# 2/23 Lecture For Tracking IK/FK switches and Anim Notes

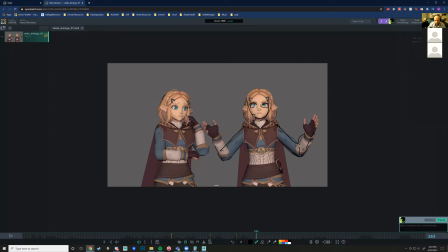I'm thinking, because right now you're basically in like three or four poses for the entire thing, you know. We need a little bit more detail with what these characters are thinking.
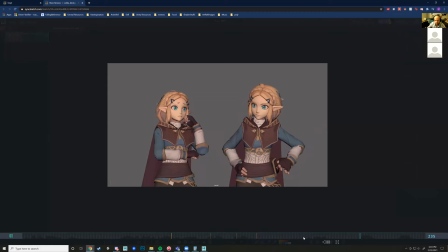And then for this...
Because we'll die? No. Well, if you... No.
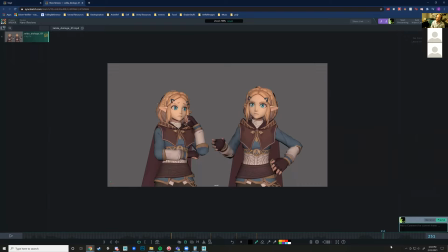Because we'll die? No.
So on this no, I'm kind of thinking like they're going to... Their default is like, no, you're not going to die. So I'm thinking maybe something like they're appealing to them.
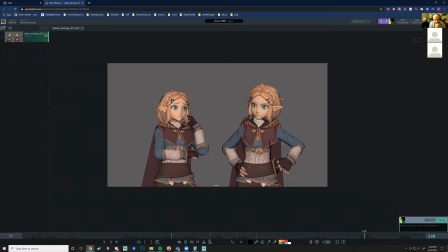So maybe lean a little bit closer to the other character. And then like a no, like kind of shutting down, like no,
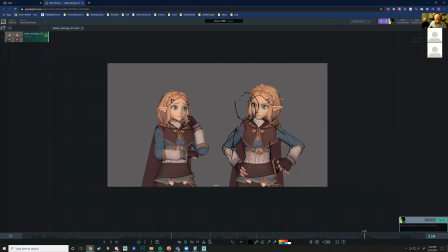like give them like a hand down, like the reassuring sort of no, like this. And then, so if you have something like that, if you have like a no, then you get the option to sort of like,
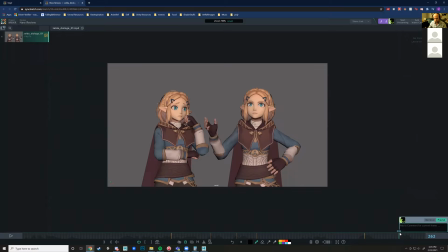well, then turn it up into that well that you have on the next pose.
Oh, well.
So if you like, no, well, like they kind of think about it and like, well.
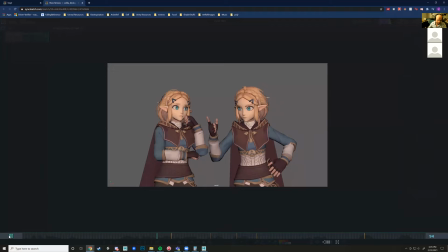Well, if you can find this cave, you are not going to have to worry about money ever, ever again. If you could find this.
So I'm thinking.
You can find this.
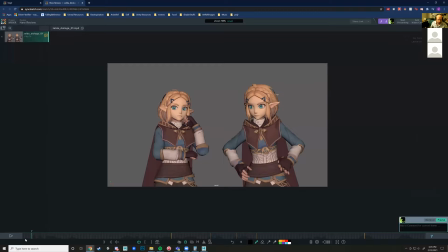Like right now, this sort of section in here is a little bit flat.
You can find this.
Both the characters are just in one pose.
You are not going to have to worry.
So we need to spice this up.
You can find this cave. You are not going to have to worry about money ever, ever again.
So I'm thinking maybe you could switch this.
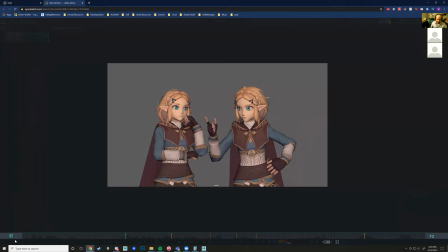If you can find this cave, you are not going to have to worry about.
So maybe gesture towards them on that. You could find this, like, because they're right. If you could find this cave, and then go back to this.
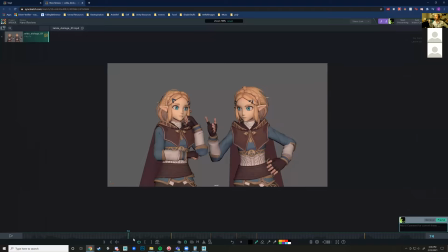Cave.
But then you're immediately going into that. So it's a little bit of repetition there. Might not be the best. Maybe that they seem a little bit suspicious. You might want to change it up. Like if they have their arms crossed and they're like, if you could find this cave, you like then break into the scene.
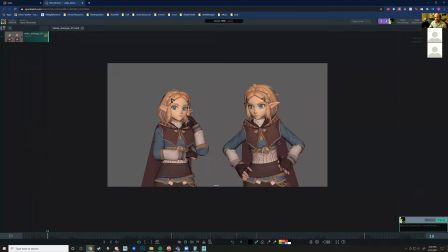If you know what I'm saying, that might work. Could go for the arms crossed. Again, that might be a big change for the scene that you not quite like. But then you'll have to address the you have to address the sort of stagnant pose.
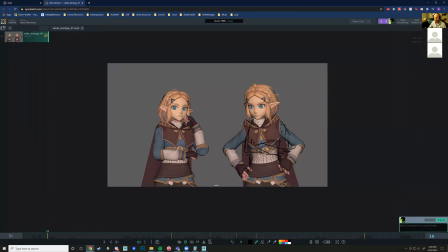Stagnant amount of time that they're holding these first poses for. I'm kind of fine with you not animating this character as much, because as you can see that they're right here. Like they're just in one pose for the whole time. I'm kind of down for that.
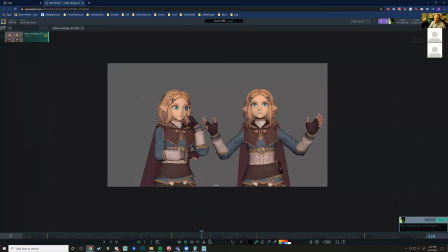You could also potentially animate just this character on the framing. So you'd kind of crop in on the framing. And then this character would be off screen, and then you only animate them for this part. You'll snap over to,
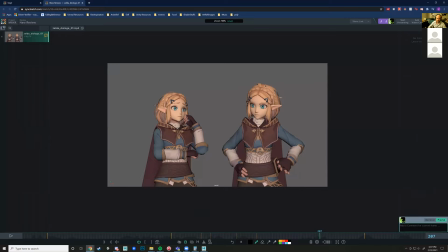you'll basically change the shot to be behind this person's head looking at this character.